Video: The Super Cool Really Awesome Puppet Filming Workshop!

Now, some digital cameras, even super fancy ones, don't have a flip out screen. Worry not. You can still use these similarly to the methods for the cell phone front-facing camera. A mirror, a friend, or a monitor. The monitor system is a bit easier for digital cameras as long as you have a video output of some kind.
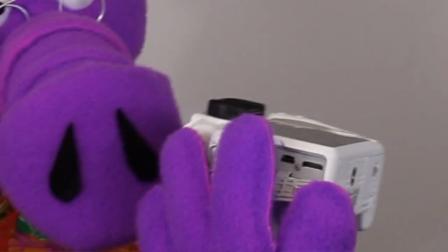4:30 Many digital cameras have micro and mini HDMI outputs on them. If that's the case for you, then all you need to do is get a micro or mini HDMI cable adapter and HDMI cable,
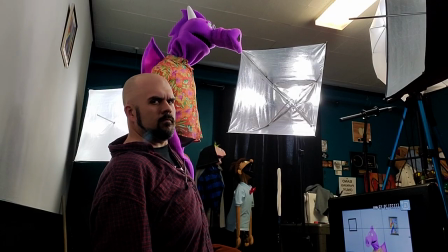4:43 and you can plug your camera into any TV with an HDMI input. Then you can see your performance in full high-definition glory. No matter what type of camera you use, having some kind of eyes on your performance, whether it be via a monitor or a spare friend, is a great way to make sure your shots are all clean and the puppets stay where you want them. Tripods. The next thing I want to talk about is tripods. Now, most of this workshop is about using what you have already and not running out and buying a bunch of stuff. However, if you don't have a tripod, I recommend that you get one. Whether it be a small tabletop one or a big, heavy, expensive one, just get one.
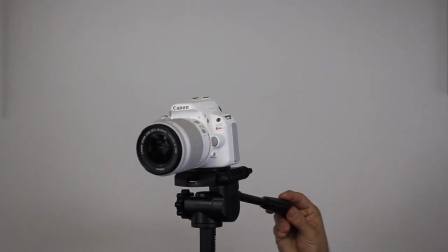5:24 The reason I say this is because, first of all, it gives you a steady,
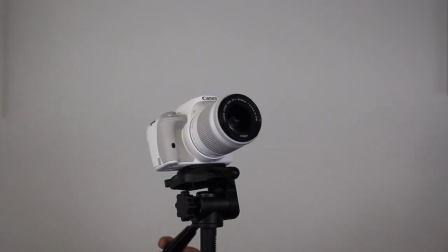5:28 static shot that is both easy to edit smoothly and easy to duplicate if you need to. the most steady
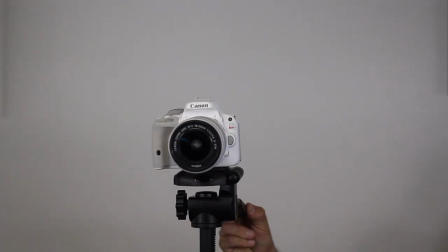5:34 of handheld camera operators will still have camera shake and height differences that make editing shots smoothly difficult.
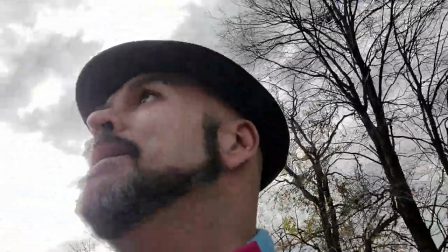5:41 Anyone who is not looking specifically for the handheld shaking dynamic needs to invest in a tripod.
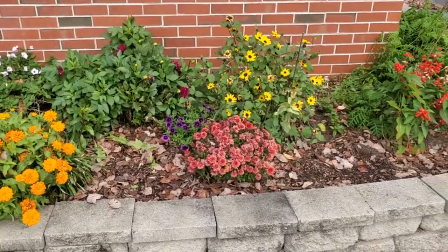5:47 Here is an example of cell phone footage edited without using a tripod.
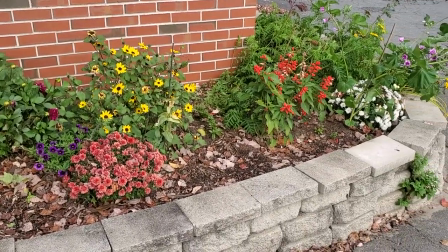5:52 Now here's the same example using a tripod. As you can see the tripod version is much smoother and less disruptive to the viewer.
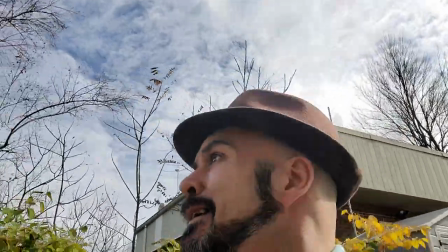6:01 Now I'm not Not saying that handheld shots are bad. They can add a feel of reality and excitement to a shot.
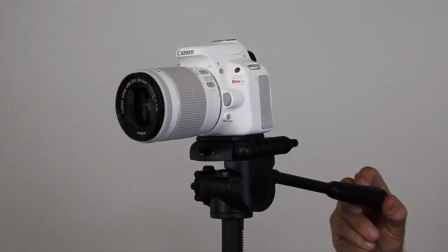6:06 It really depends on what emotions you're trying to portray. That being said, tripods can be really helpful there too.
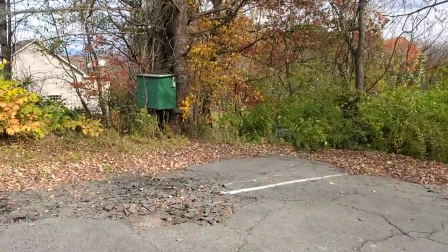6:15 I'm outside using my cell phone to shoot a walking sequence. Right now I'm just holding my cell phone in front of me and walking.
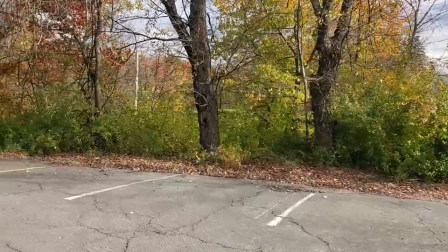6:22 Now I'm walking the exact same route, but this time I have the phone and the tripod while the legs are closed up.
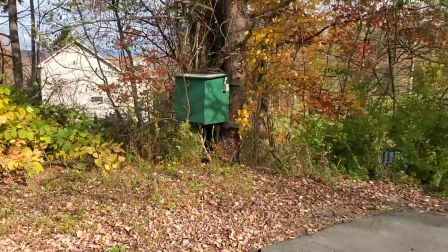6:27 You'll notice that the footage is much less shaky, while still keeping that handheld feel and look.
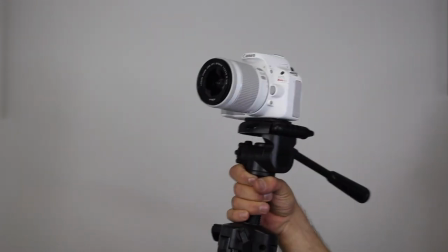6:33 That's because the weight of the tripod is helping keep the phone steady and less prone to the jolts of my footfalls. There are a lot of other options out there to help you with your handheld camera work. Whether it be a cell phone frame that you can use two hands to hold it. These handles that screw right into the bottom of your camera mount. There are even different levels of Steadicam armatures that you can buy from a few dollars all the way up to several thousand. These are all great tools, but having a simple tripod can make your life a lot easier. Camera angles. Hello, me Crump. Me Goliath. Me tell you about camera angles. Hey, yeah, he's Crump. My name is J0378, Joe for short. He knows me as Bo. It's kind of a long story. Just watch Fun Time with Mr. Dave and you'll figure it out. My job is to help my linguistically challenged friend here explain about camera angles. Cold perspective. Yeah, well, let's get started, eh?
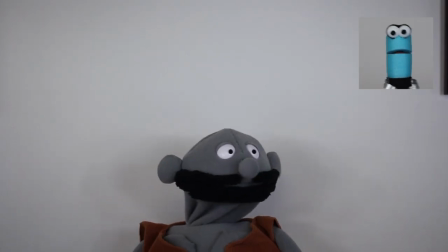7:35 Here the camera is pretty much straight on Crump and is far back with a stronger light.
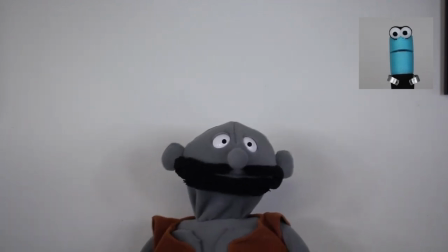7:40 This gives him the appearance of being small.
Crump small.
Yeah.
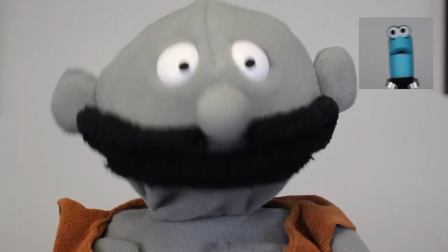7:46 Here, Crump looks big.
Big!
And that's achieved by bringing him closer to the straight-on camera and bringing the lighten back a little from normal.
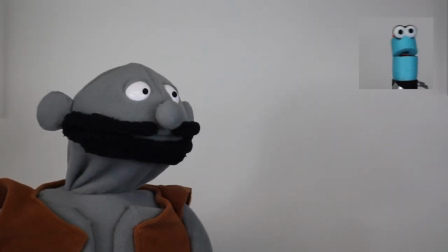7:56 Now you can see Crump is closer to the side of the frame and angled inward about 45 degrees.
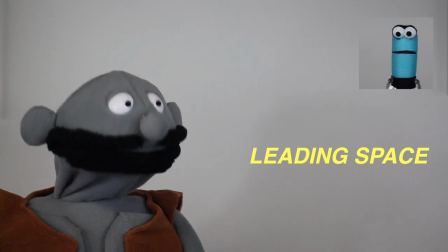8:02 The space in that frame that Crump is looking towards is called lead-in space. That makes the audience feel like something is happening in the direction Crump is looking.
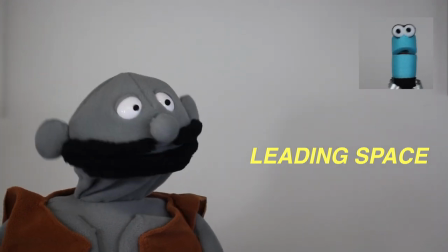8:10 This works great to set up action or have conversations between characters.
Hello, Crump.
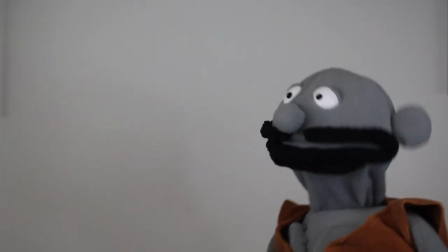8:16 Oh, hello, Crump. So good to see you.
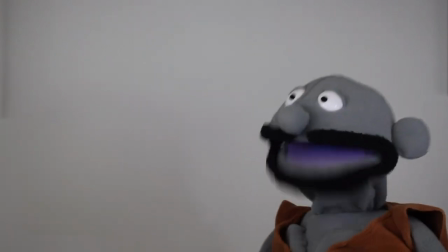8:20 Always make Crump happy to see Crump. Oh, Crump, me blushing.
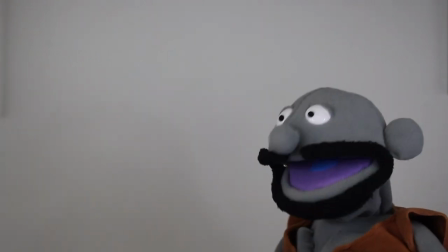8:26 Crump just being honest.
And that's enough of that. Thanks. Basically, don't be afraid to play around with camera angles and try to give different feel to each shot when your story requires it.
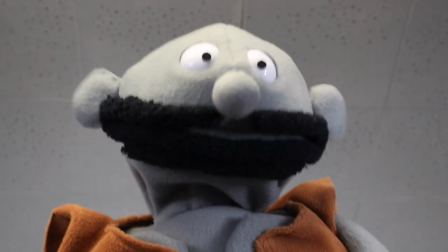8:37 Just make sure you keep it in focus. Crump in focus. Lighting. Bow and Crump. mentioned moving lights around. Here's where I'll explain what they were talking about. Lighting can seem like a scary prospect, but when you take it down to its basics, it's not really all that bad. Starting with the simple. Most video blogger kits and cell phone mount kits come with an LED square or ring light like these. These are fairly inexpensive, and chances are you may already have one on hand. These are great for close-up cell phone or camera shots, but not really good for any kind of distance shots.
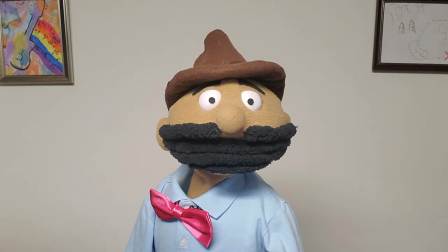9:20 This is being shot on my cell phone without any extra lights. The studio lights are off and only the overhead room lights are on.
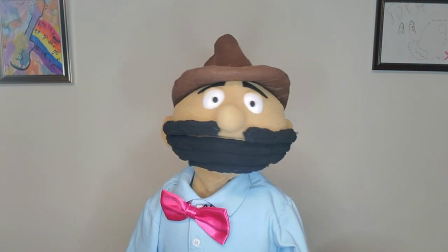9:27 This is with a basic LED light. You can see the image quality is much nicer.
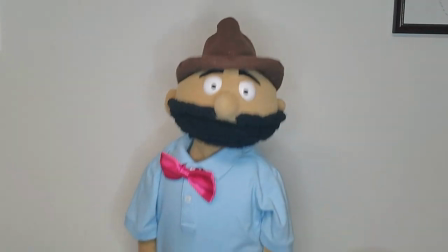9:32 However, when I back away like this, it doesn't look quite as nice. Even though it's fairly limited, having an LED light certainly helps.
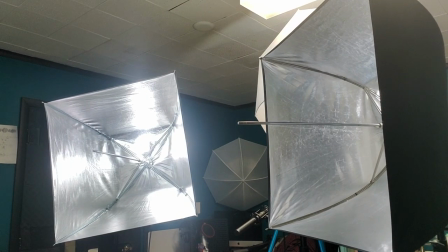9:42 Now, if you happen to have full studio lighting, chances are you already know how to use them properly. But just in case, here are a few basics. This is Ballhead.
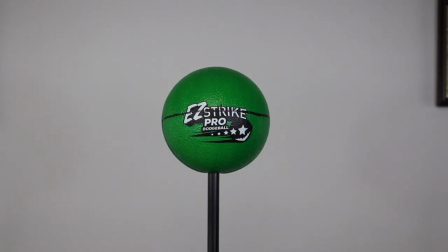9:52 I made him to help me manually focus the cameras and to check lighting for a subject. He is going to help me illustrate some basic lighting technique that may help you with your next puppet film.
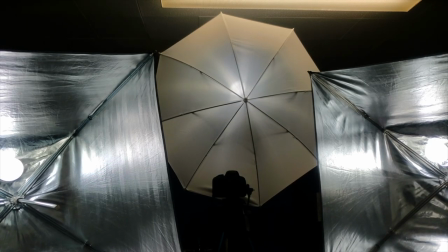10:03 This is my basic studio lighting setup. One overhead light above the camera, two main lights that shine almost directly onto the subject,
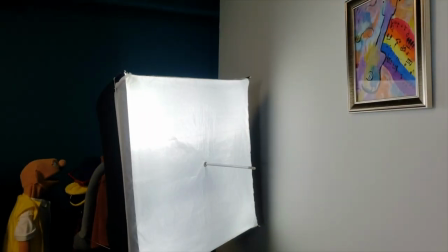10:11 and two fill lights on the set to even out the lighting and reduce shadows.
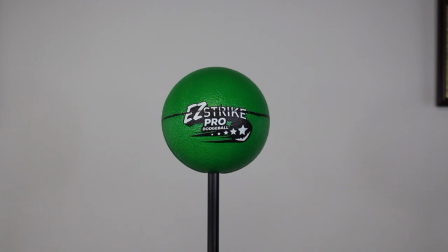10:16 I have these set up to where I personally like the way it lights the set and the subject. There are no real rules per se for this. It's art, so be artistic and see how you like the lighting for your basic shot. The adjustments I'm going to talk about will apply to your setup just as much as they do to mine. Note of interest, you don't need all these lights. The technique will work with a single front light too.
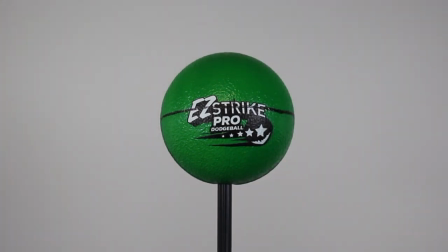10:40 Look what happens when I move the main light closer to Ballhead. He's getting a lot brighter, and because he's a ball, there's a lot of shine and reflection starting to happen. This is great if you want to draw attention to the subject, or create an aura of intelligence, or a feeling of heat, or simply mimic a very bright place like a desert.
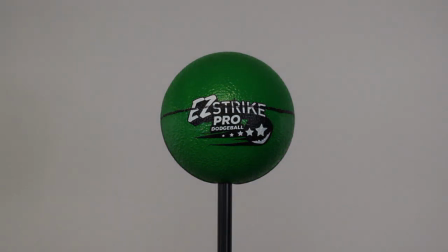10:58 Now let's see what happens when I move the lights further back.
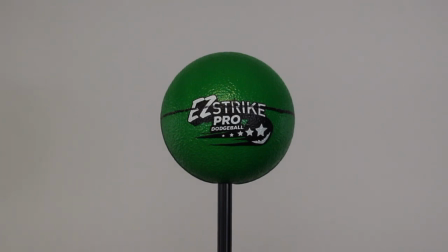11:01 Now Ballhead is much darker, his appearance isn't as crisp, and if he had facial features, you would notice that they have become harder to define. This is useful if you want to give the subject an air of mystery or an evil vibe. It also works well to mimic dark places like caves, or even differentiate night from day.
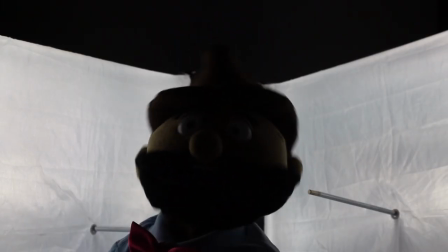11:19 And here are a few lighting faux pas that you should watch out for. Right now, I am backlit.
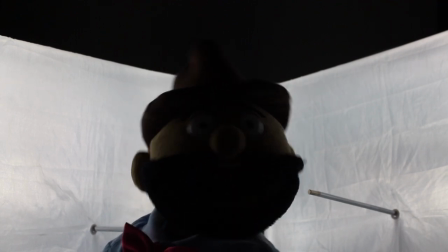11:25 While this can be used as a cool effect for things like introducing a new character or an afterimage of a fiery death, it's not so pleasant for just regular dialogue.
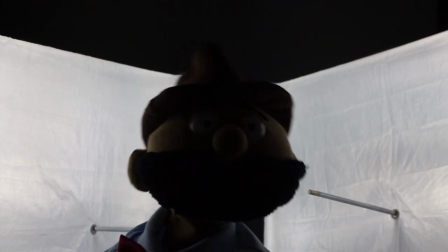11:34 It's hard to see me, and after a few moments, it gets quite uncomfortable to look at. And one more thing I want to mention is sunlight. If you're shooting outside, sunlight is usually really good and can be mostly controlled with a well-placed shade. But inside, sunlight is a menace. Sunlight is a stronger light than any of the lights you can buy for film and will cut through your controlled lighting. The best thing to do is film in a room with no windows or blackout curtains if you can, or film after the sun has set. Again, these are all just suggestions and ideas, and how you light your subject is really up to how you want it to look. Audio. Thanks, Puppet Me. No problem. The next thing I want to go over is sound. Now, sound is an entire workshop all on its own, but luckily, my friend Scott has got that covered.